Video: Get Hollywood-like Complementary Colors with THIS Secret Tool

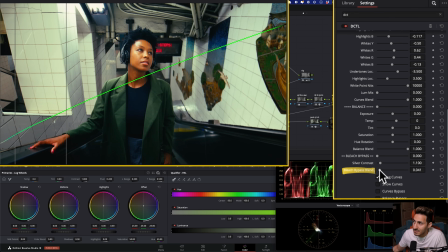(41:12)
I don't want to go too much, but I want to keep it somewhere around 50-ish. And then another thing that I want to do is I want to take my saturation here and I want to dial it back just a touch. And I want to keep it somewhere around here. What was the point of that? The point of that was this.
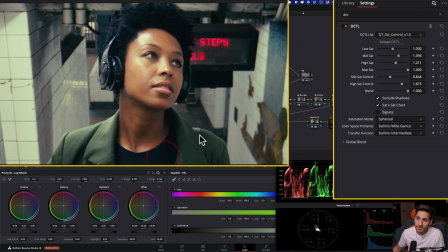(41:30)
Like, if we would have just like pulled our saturation back, we would have ended up with something that's like really thin.
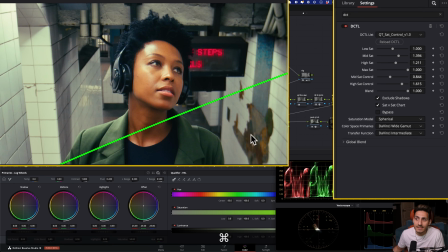(41:37)
I mean, even this looks good, but it doesn't look as good as this. Like, this is so full. And this is what creates the color separation. This is that film saturation that we see,
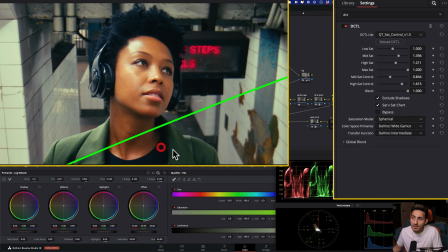(41:48)
like where when we look at an image like that and when we punch in close, I'm going to actually hide this so we can really see what is happening. Look at the blacks, look at the whites, look at the green, look at the skin tones, look at the reds. I mean, it looks like a green screen image. Okay, so this is before, this is after.
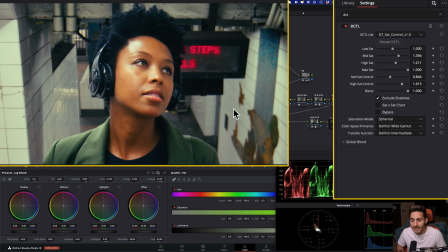(42:08)
And I'm going to be doing a lot more videos with these tools because every situation and every scene is going to be different. And we have to like, I have to show you how I professionally am using these tools and this combo of like going back and forth. You saw what I just did? I went into Look DNA.
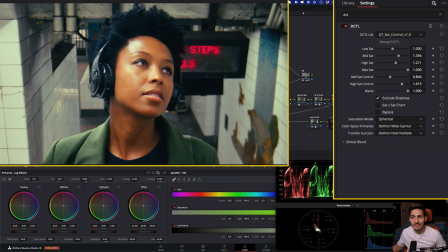(42:27)
I added some bleach bypass so I can do a nice roll off on the top end of my saturation. And then I pulled the overall saturation back a little bit from my image and then came back here and you can see the magic that our sat control is making right here and how it's just like
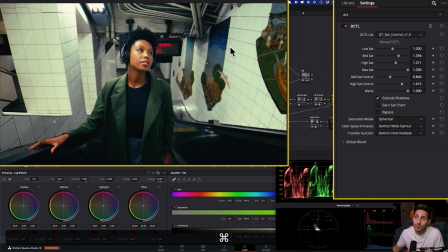(42:46)
popping her out of the background and putting every single element in the image, like giving it so much weight. Okay.
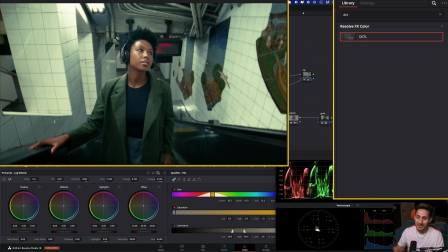(42:54)
And now if we go to our conventional method that we built our look off of to this.
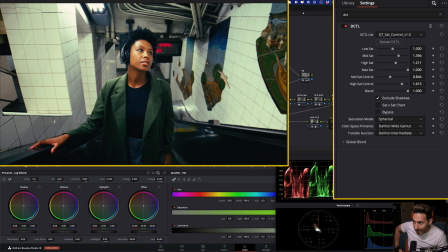(43:02)
And the craziest thing about this look is that it will, again, latch on because there are 0 qualifiers that are being used. So apply it to your 1,000 shots, 40-minute episode. Be done with it because it will latch on.
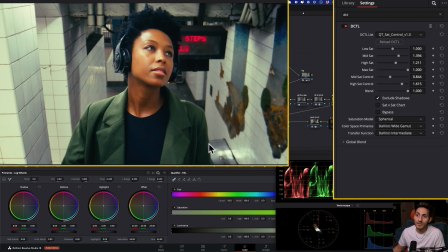(43:18)
And just overall, look at how beautiful she looks against everything.
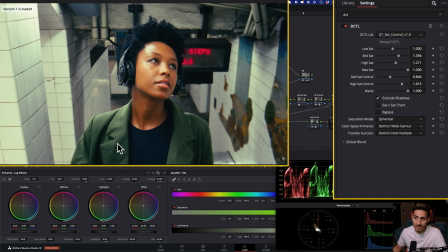(43:22)
And like the detail in her lips, in her shirt, like the black of like the undershirt.
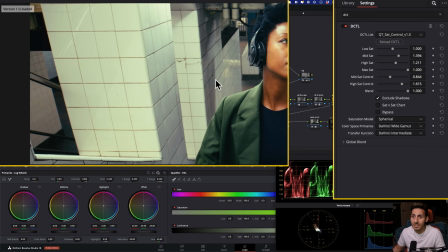(43:29)
And then all these tones, we're still creating a really nice, like warm tones.
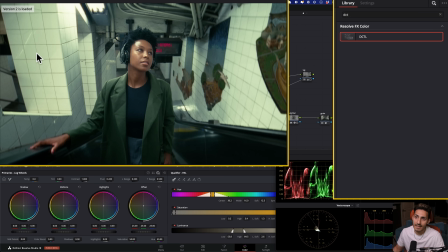(43:35)
And like if somebody were to say, well, I still kind of like the greens, like in this area, don't worry about it. We're going to go and we're going to modify it. We'll get there. That's not a problem because we're not done yet.
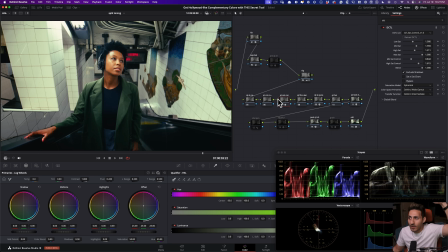(43:47)
The actual magic is happening right now in this node, QT color compressor.
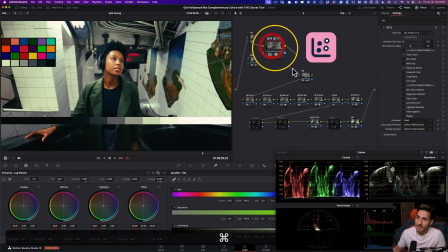(43:53)
Okay. So I'm going to go ahead. By the way, first of all, if we go here, if we turn this on and we could really see what this is doing.
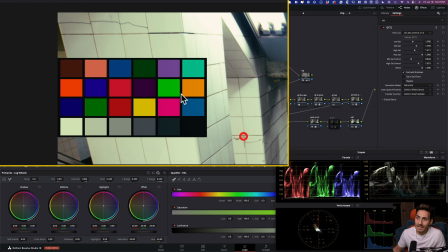(44:01)
Like, that's why these charts are so important.
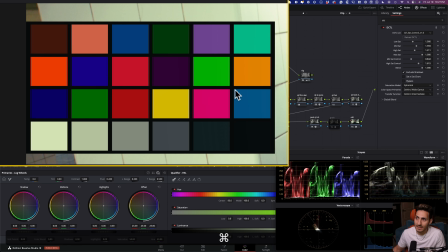(44:04)
Like, I mean, before and after, and you can just see how much life it's bringing into those like
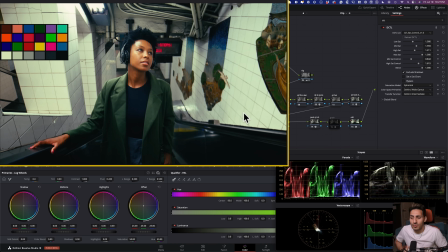(44:11)
midtones, like where the actual weight is in your image. And usually you can't get in the bones and like pull that saturation out because your image is going to crack. It's not going to be using a very sophisticated saturation model as we're using here. So you're just not going to go there. You can't get there.
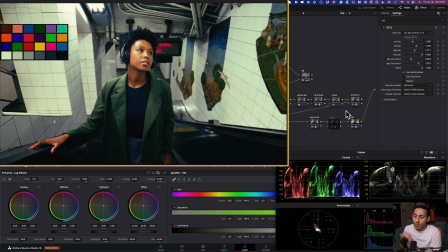(44:29)
But when you're going to watch something from Hollywood or even a commercial, high-end commercial, you're going to go, how the hell did they do that? These are the things that are happening on the back end. It's like these looks are just not created by using just your simple primaries, okay?
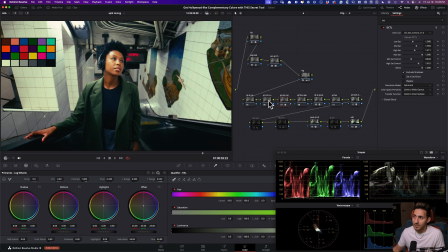(44:45)
And now what I want to do is I want to go under color compressor. I want to drop this DCTL, and I want to go ahead and select one of my favorite tools in the kit, which is color compressor.
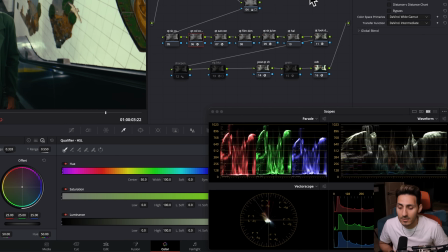(44:54)
Now, the initial purpose of this tool is to create monochromatic looks like day for night, or think of like Mad Max's, or not Mad Max,
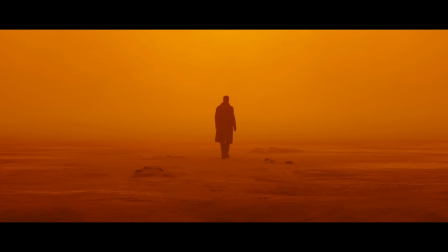(45:03)
Blade Runner's like orange scene, like how everything is like,
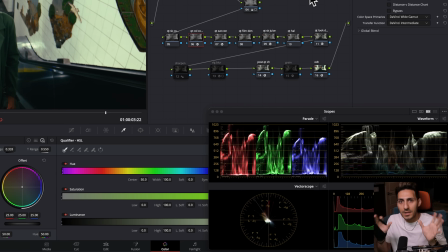(45:07)
basically you're taking all the hues that are close to the color that we want to pick, and we want to bring all the other hues around that color. So what am I talking about?